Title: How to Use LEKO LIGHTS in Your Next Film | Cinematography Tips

Another thing that the Leeko does really well is sun hits these are small little areas of light in your background or in your shot
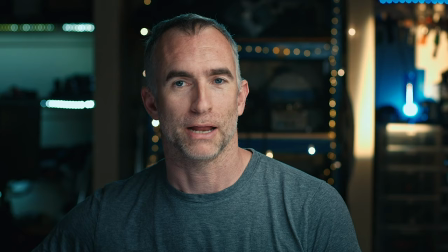(3:30)
that make it look like the Sun's coming through a small gap in the curtains and illuminating the background behind you as you can see you can by moving it
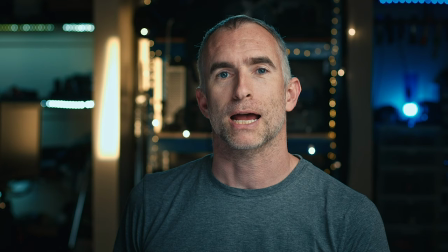(3:38)
around you can choose where it hits by moving the blades around
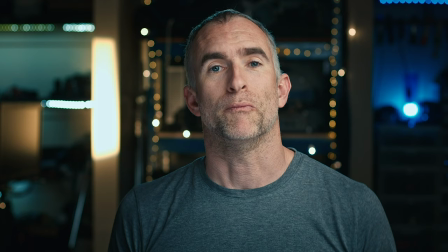(3:43)
you can choose the size and you can even add texture or a pattern to the Sun
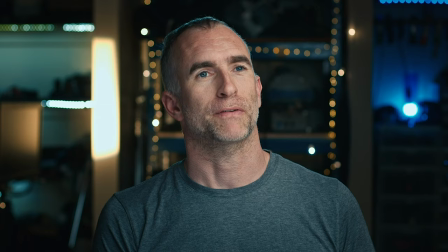(3:47)
hit Sun hits are super helpful if you're trying to motivate your key source so this is the wrong temperature if I switch it to more
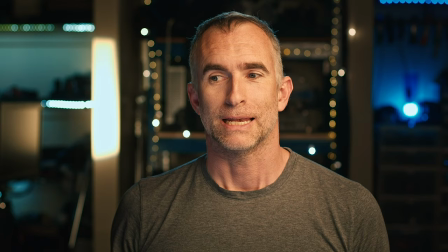(3:56)
of a tungsten and correct it in post now it'll look much more
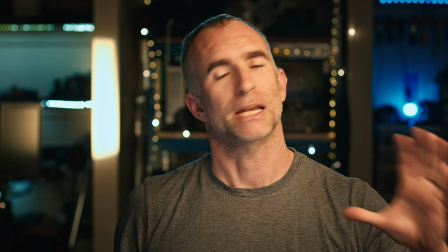(4:01)
like if I'm illuminated by this source that the Sun is also illuminating the
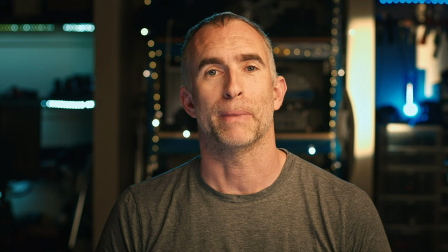(4:06)
back wall Sun hits really can help motivate your source and make your scene look less lit a third thing that the leekos do brilliantly is very thin lines of controlled light this can come in handy if you want your actor or actress to look like they're appearing through a curtain,
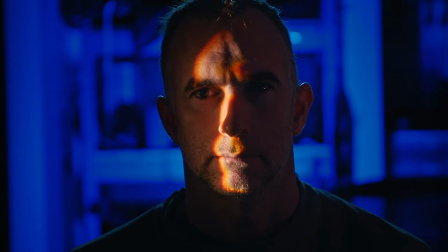(4:24)
Likos can be cut down to a very small area and give really great science fiction effects as well.
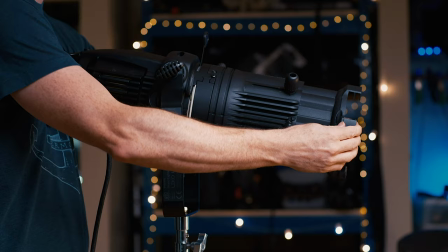(4:28)
Just remember, with the Liko, the blades affect the opposite side, so your left side blade is going to affect the right side of the light and vice versa.
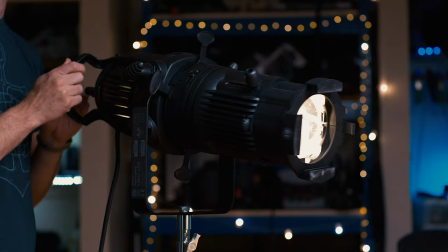(4:37)
Likos are great, but they're not without their learning curve. Because the cheapest and by far most available version of the Liko is tungsten,
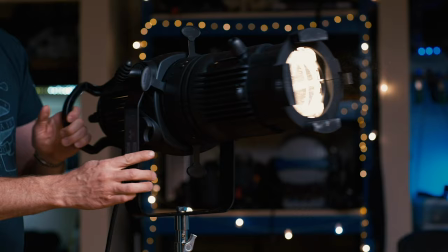(4:45)
you're going to have to gel that light to turn to daylight to match your other daylight fixtures or to match daylight coming through the window.
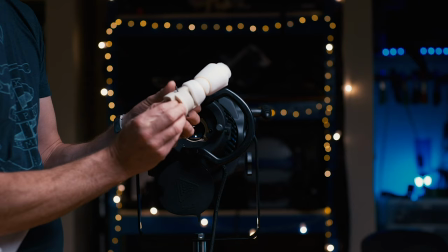(4:52)
You also need discs called nets to cut down the light because the tungsten isn't typically dimmable.
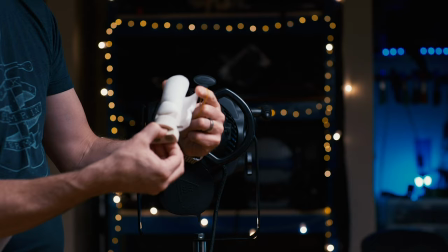(4:57)
You're going to get the 750 or 500 watts depending on your bulb and it's not as easily dimmable as an LED.
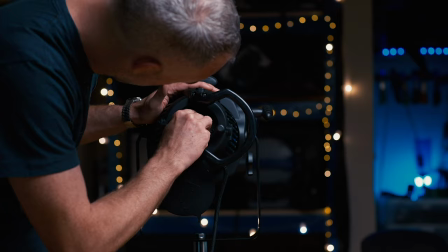(5:04)
Lecos are also pretty heavy as far as lights go compared to LEDs.
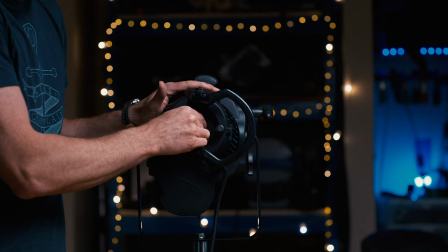(5:08)
They get hot and you need to wear gloves to handle them once they've been running for a couple of minutes.
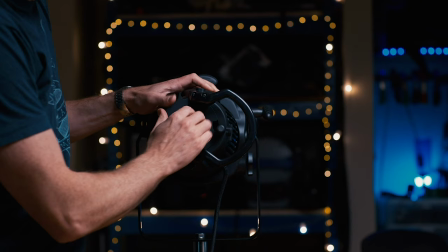(5:13)
Lecos can be an absolute lifesaver when you're trying to get light into the upper story of a house and you don't want to have really tall stands with heavy lights on top.
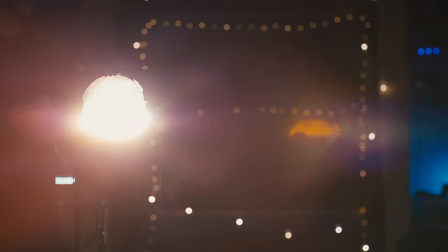(5:24)
Instead, you can raise up a piece of particle board or bounce board and keep the light on the ground, shoot it into the board at an angle and have that light you're seeing.
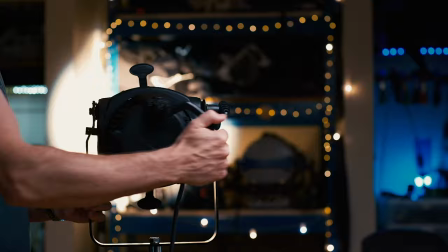(5:35)
The tungsten Leakos are really available and are pretty cheap. You can get the bodies themselves for a couple hundred dollars secondhand. The globes typically run between $100 and $200. It took me about a day of playing around with the light to get to know it well, understand its relative strengths and weaknesses before I felt confident to use it on its set. But if you're familiar with tungsten lights, especially Fresnel varieties, it shouldn't take you too long to get up to speed with Lecos. You should also carry spare bulbs and a pair of gloves to be able to handle and change the bulbs. They're certainly not as resilient as LEDs. Despite their limitations, Lecos are a really great tool for doing a couple of really specific jobs really well. It's worth taking the time to get up to speed on these lights and how they can be used to take your shooting to the next level.
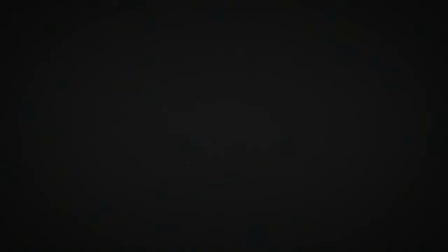(6:24)
Thank you very much for watching, I will see you next time.